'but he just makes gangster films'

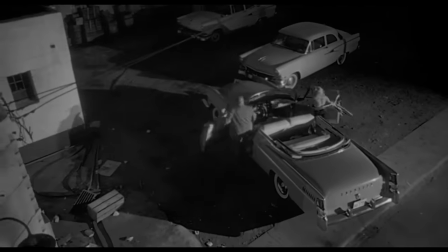In staying on this one shot, Welles ensures that we always know which car the bomb is in, so we relate everything that follows back to this sense of danger.
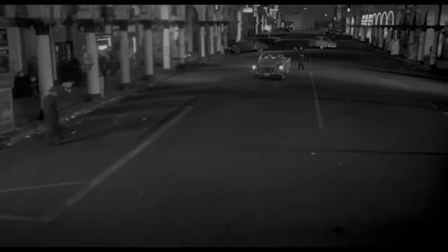Yet in Goodfellas, Scorsese uses the long take for a completely different reason.
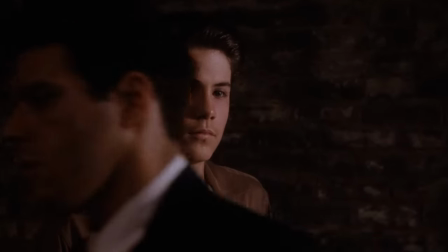Goodfellas is a story about a man who always wanted to be a gangster. Nowhere is the seduction of this lifestyle more apparent than in this one shot.
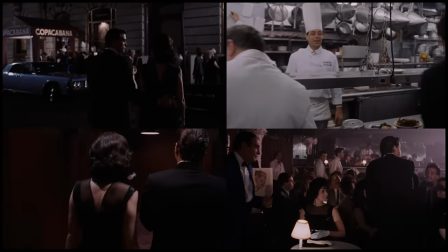For Henry, life is smooth, fluid and easy, and this long take is the perfect way to show that.
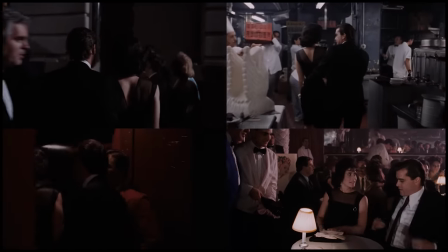Just like Karen, we're thrilled to be led down a back corridor into the life of a wise guy, and Scorsese wouldn't have it any other way.
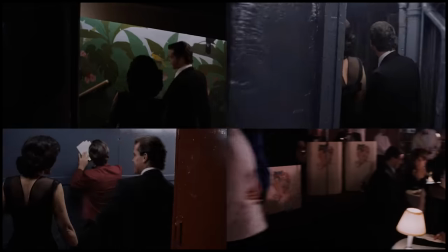I decided to do it in one take at maybe 10 hours to do, but we got it done.
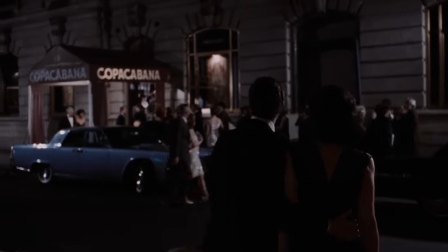The shot that starts out in the street and goes through the entire place, goes downstairs, goes through the entire basement, goes through the halls, goes through the kitchen, all of this sort of thing.
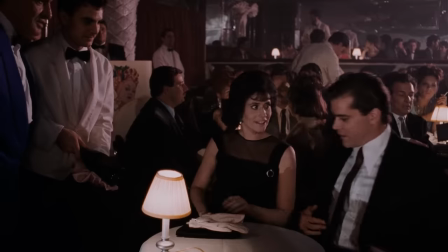Then finally to the front, right to the front, right, right, right down to the dance floor, right there.
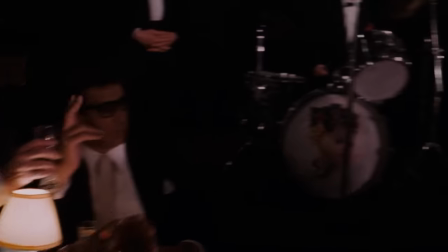And then he sent over a bottle of champagne from Mr. Tony. So all of a sudden there's a drum roll and who does it end on?
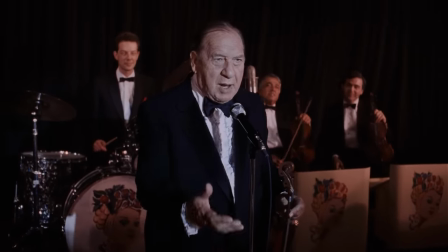Henny Youngman.
How are you all? I'm glad to be here. Take my wife, please.
Here in Raging Bull we can see Scorsese use the dolly zoom.
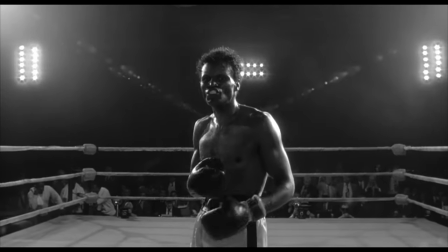One of the first uses of this technique was done by Alfred Hitchcock in Vertigo.
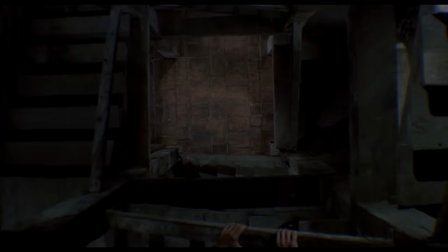Hitchcock uses it to symbolise the main character's anxiety and fear of heights as he looks down from a tall building.
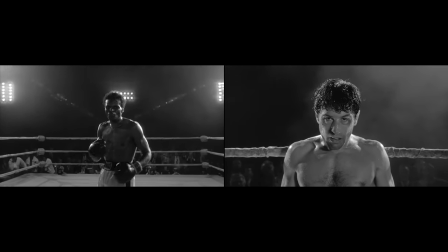In this case, Scorsese uses it for a similar purpose, showing main character Jake LaMotta's anxiety and confusion within the boxing ring. Well Vertigo is partially, it's in my DNA at this point, I just simply, it's a film that is part of my consciousness.
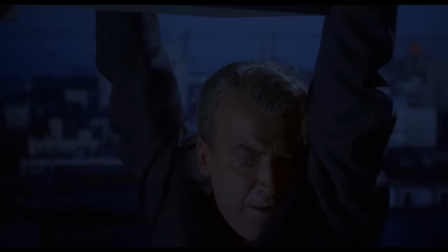Okay, so what about voiceovers? Where did Scorsese get that technique? The voice of the narrator, particularly in British films, particularly, a top example is Kind Hearts and Coronets.
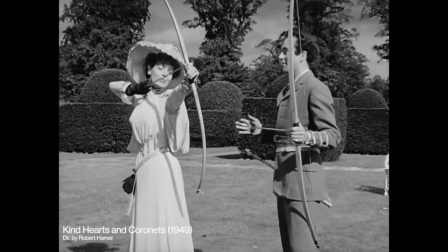Henry took photograph after photograph, but seemed to have no urge whatever to follow it up for a visit to the dark room.
It kind of clashed with narration in Italian and French New Wave films. And right around that time I started to make my own films. It clashed, but it seemed to fall in place.
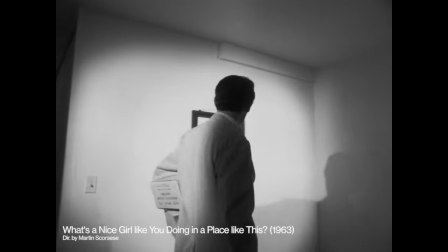I found myself like always being drawn to it. Of course I thought nothing of it.
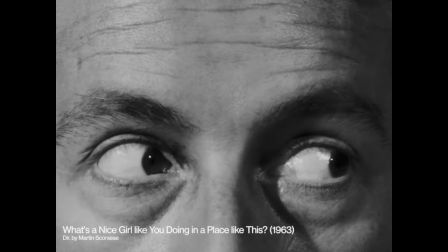But like my eyes, always meant it.
But these aren't the only cinematic techniques he relies on.
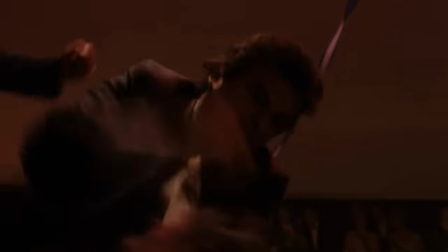What about the fast-paced, energetic style of editing he's developed over decades with editor Thelma Schoonmaker?
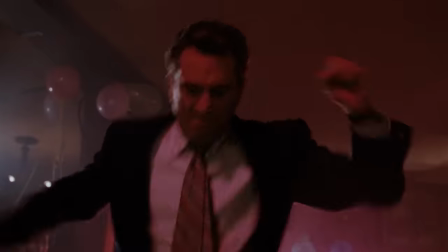There's in quite a few of his films, but by no means all of them.
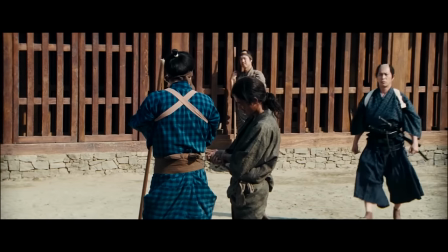I would hardly describe this sequence as energetic, yet it contains just as much violence as the previous sequence from Goodfellas.
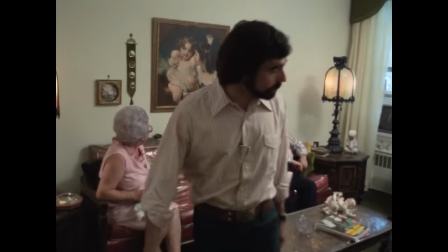But I do come from a working class family that had no books in the house and there was no reading done.
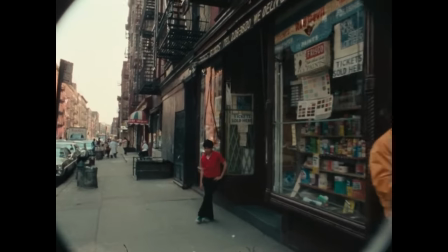And so my learning of language was not literature, rather it was visual.
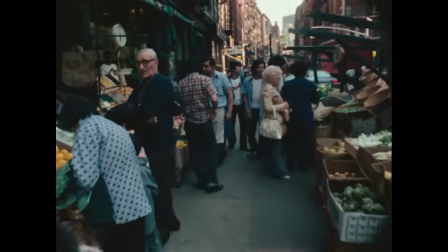It was through movies and films on television.
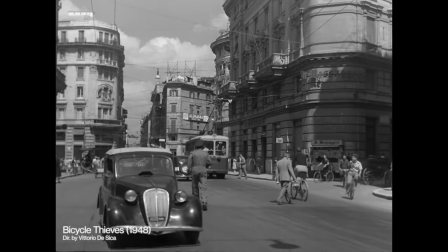And television, early days of television, the 1948, the impact the Italian films, the neorealist films, had on me when I was five or six years old never left me.
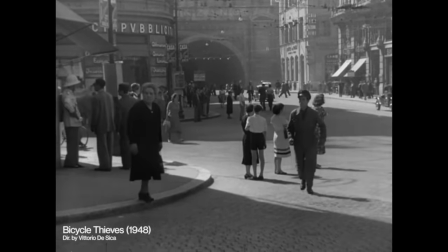Scorsese's roots as an Italian-American are present throughout his filmography.
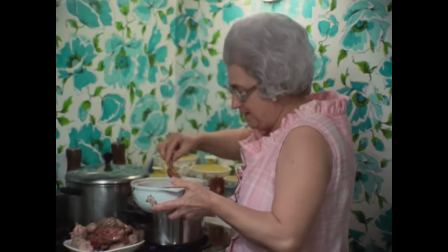Take a few spoonfuls of tomato, throw them in here because your meatballs remain very soft.
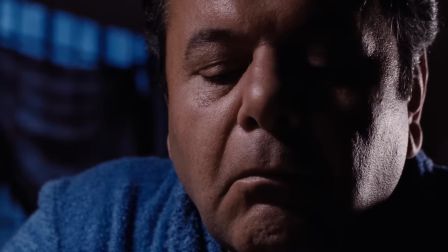Pauli did the prep work and he had this wonderful system for doing the garlic.
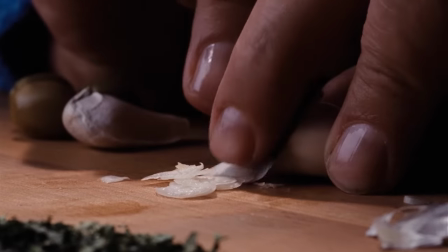He used a razor and he used to slice it so thin that it used to liquefy in the pan with just a little oil.
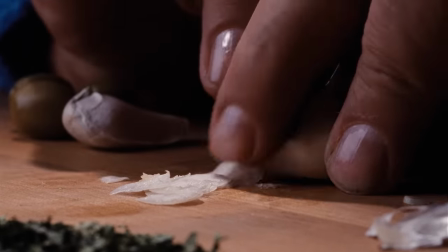His upbringing is best reflected in one of his first films, Mean Streets.
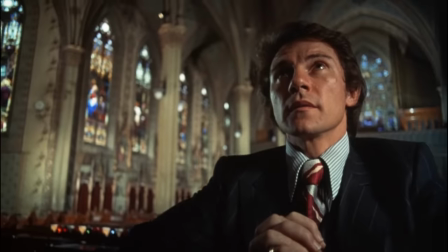It combines Italian-Americans, crime and Christianity to paint a portrait of New York that was undoubtedly familiar to the one he grew up in.
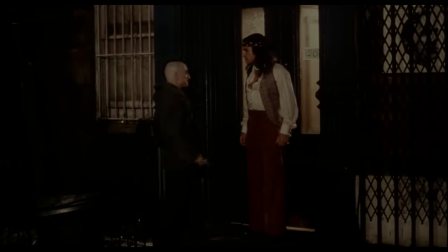Many of his films going forward would share similar elements.
Suck on this.
But after Goodfellas, he branched out.
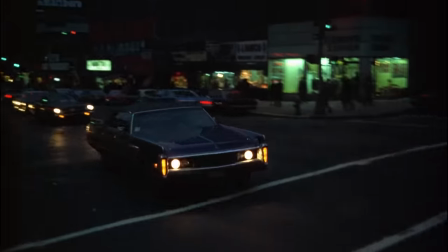He cemented his reputation in Hollywood and he changed from a simple New York filmmaker into a much more established name in the industry. Martin Scorsese is one of the movie world's really distinctive directors. His budgets got larger and he became an advocate for film conservation.